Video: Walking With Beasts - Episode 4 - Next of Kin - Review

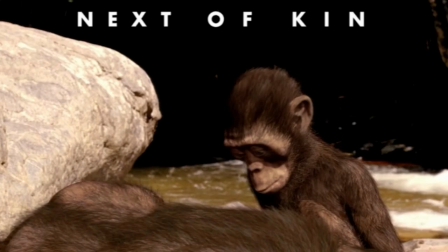(0:03)
On the 6th of December 2001, the fourth episode of Walking with Beasts, Next of Kin, was released.
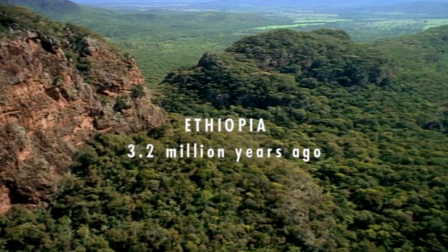(0:11)
Set 3.2 million years ago in the late Pliocene epoch of Ethiopia,
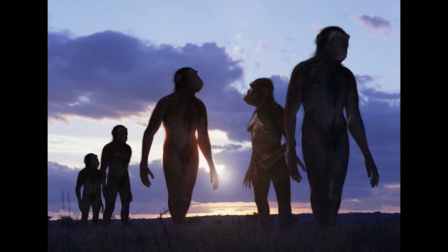(0:17)
this is a very interesting episode, as it is focused on humanity's own ancestry.
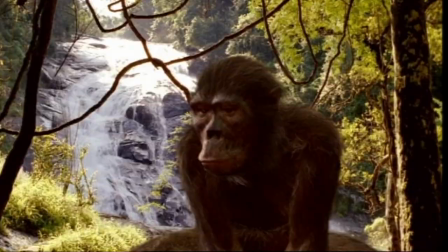(0:22)
The episode starts with some very intriguing narration, explaining how there are some animals intelligent enough to feel emotion.
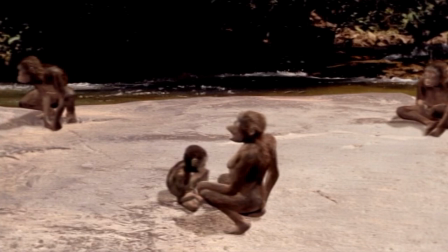(0:31)
As such, we see a group of apes seemingly grieving over the death of one of their members.
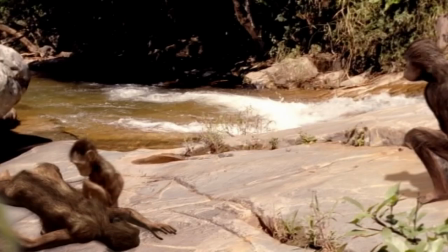(0:36)
The music is very slow and gentle as we pan over the primates before
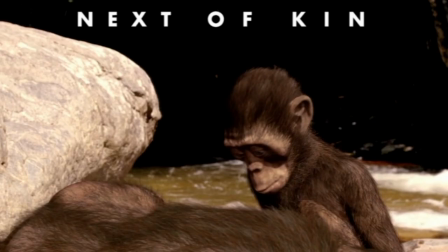(0:41)
seeing a young animal sitting by his mother's corpse as the title appears.
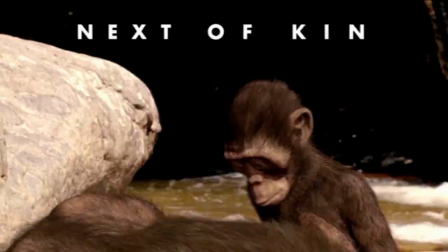(0:46)
A very sombre note to start out on, and I really like this episode's title.
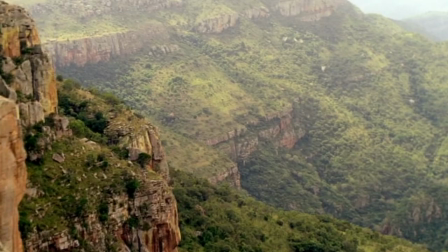(0:51)
The following scene is just amazing.
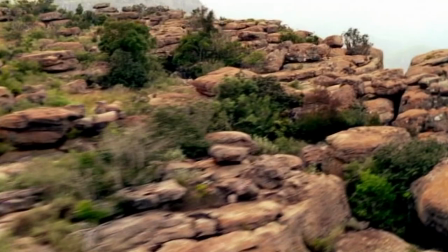(0:53)
We are treated to some truly stunning aerial shots of the African Rift Valley, along with some incredible music and narration.
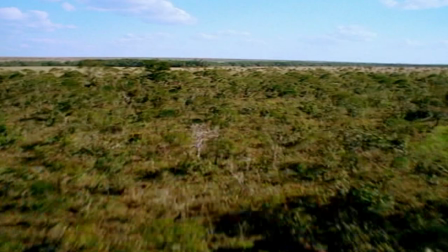(1:00)
The line, this is the cradle of evolution for mankind, gives me chills.
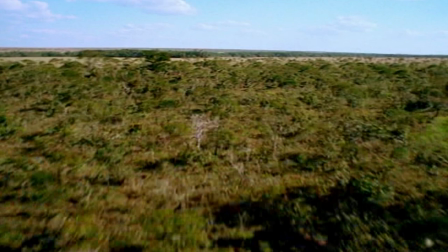(1:05)
The narration also explains how over the last few million years, the world's climate and flora have massively changed the world's biomes.
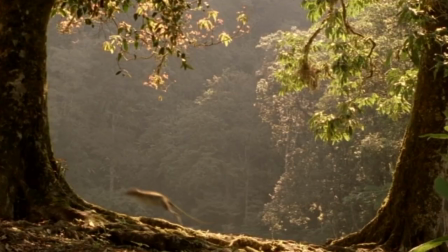(1:13)
The vast forests of the Eocene are now just a distant memory, as they are now restricted to the tropics,
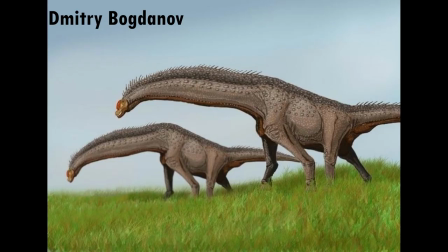(1:19)
replaced by a habitat dominated by one type of plant we can't imagine our modern world without.
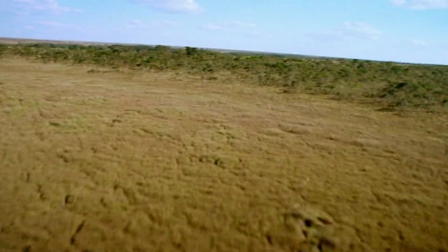(1:25)
Grass. Whilst recent research has shown that grass actually evolved during the Cretaceous,
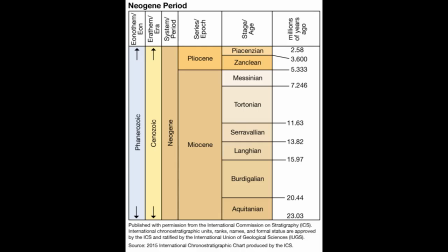(1:31)
it didn't become truly successful and widespread until the Neogene period,
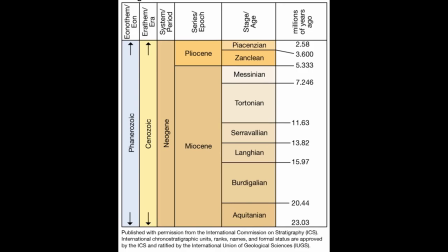(1:36)
which consists of the Miocene Epoch, which sadly hasn't been represented in any of the Walking With series,
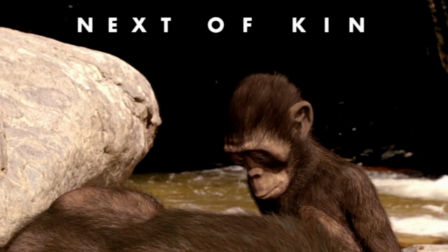(1:43)
and the Pliocene. This episode really drives home how the world is becoming much more recognisable to us as humans,
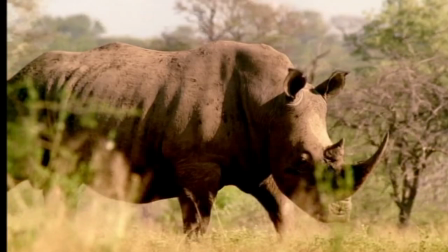(1:50)
going so far as to use live action footage of modern animals such as warthogs and rhinos, which had evolved by this time.
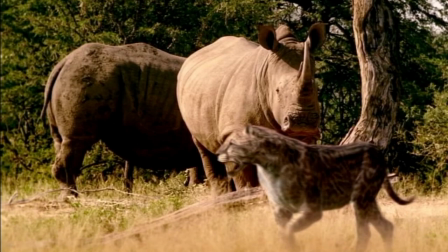(1:59)
These are intermixed with the CGI creatures with mixed success.
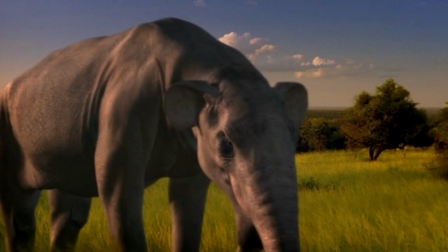(2:04)
Yeah, the biggest issue here is that out of all six episodes. This one has the weakest effects of the bunch.
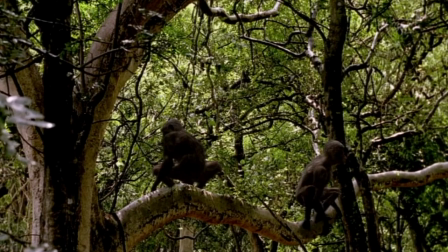(2:12)
This brings us to our main focus for this episode, the primates we saw at the beginning, Australopithecus.
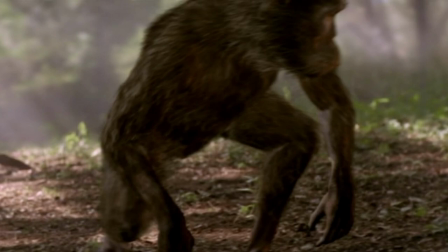(2:17)
This introduction is so cool, as it slowly builds up the mystery as to why these apes are so special,
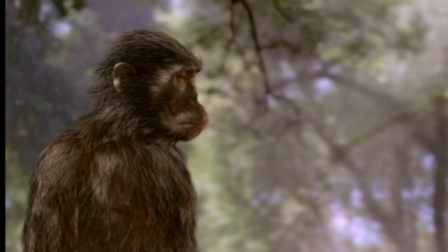(2:24)
before revealing they are the first apes to walk upright like humans.
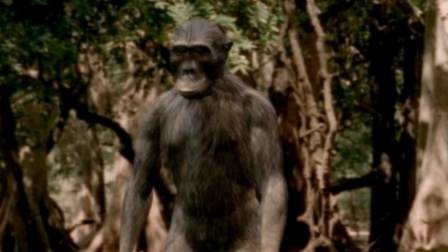(2:28)
This is such a cool reveal, or at least it would have been, had they not spoiled it in the preview of the first episode.
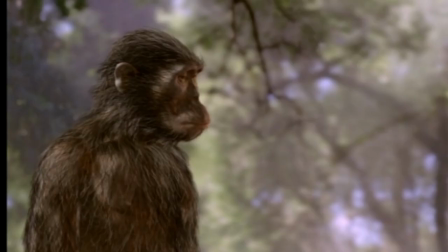(2:36)
I've always felt that it would have been so much cooler had they kept it a mystery since the beginning of the series,
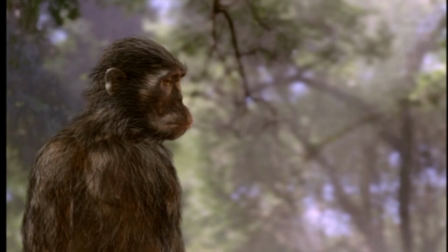(2:42)
but if you've watched every episode, as it is, this scene just isn't as effective,
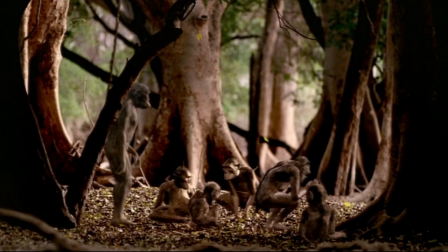(2:47)
which really is such a shame. Sadly, my gripes don't end here.
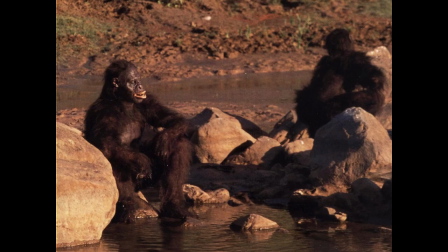(2:52)
Whilst they are perfect in terms of accuracy, the CGI just doesn't look convincing to me.
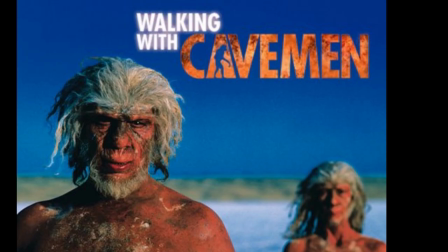(2:57)
I think it would have looked better if they had used actors in suits and makeup, like in the later series, Walking with Cavemen.
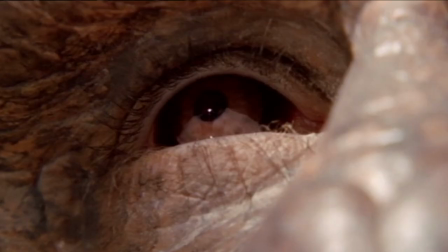(3:04)
What's so strange is that they sometimes do use animatronics and what looks to be people in makeup that look much better in my opinion.
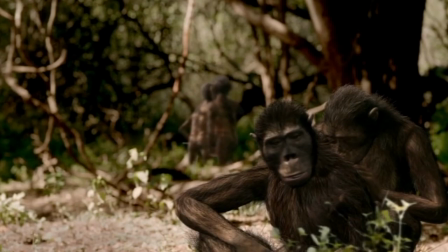(3:12)
So I'm quite confused why they didn't just commit to this approach. Oh well.
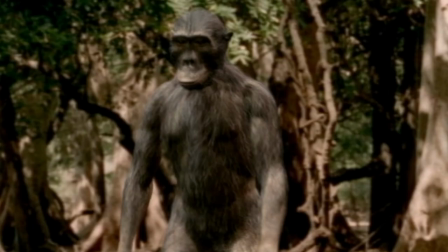(3:17)
We see the same group of Australopithecus we saw in the opening, the leader of which is an older male called Grey.
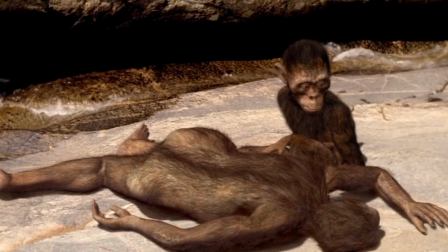(3:23)
His leadership, however, is dependent on the support of the females, of which the deceased individual we saw at the beginning was the lead.
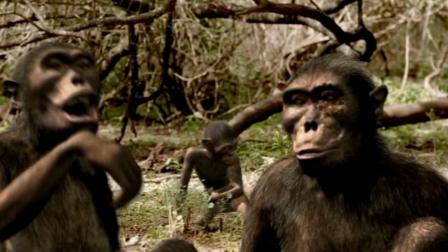(3:30)
The remaining females, Babbel, Black Eye and Redacted, not being fans of him, especially Babbel,
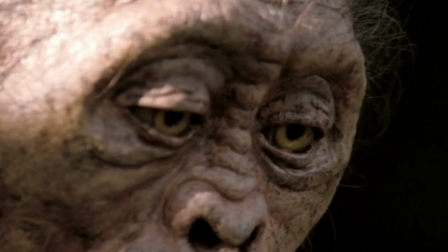(3:37)
we are then introduced to the orphan from the opening, Blue, who has become a bit of an outcast since his mother's passing,
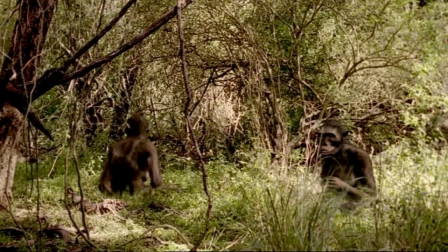(3:43)
as his social skills are not well developed due to his young age. I'm also sure this is the only paleomedia featuring characters with the names of Grey and Blue.
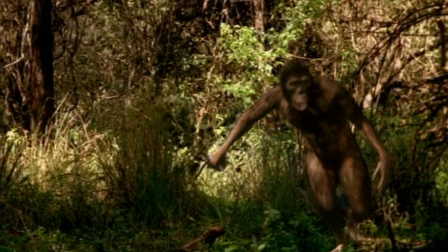(3:52)
The narration explains that the group has lost many members to malaria, leading to tension in the group.
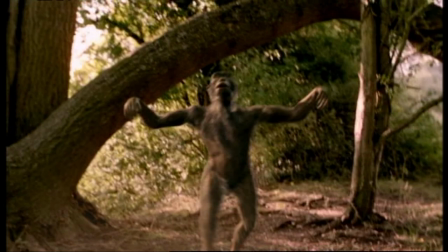(3:58)
As such, a younger male, Hercules, challenges Grey's authority, to which Grey T poses to assert his dominance.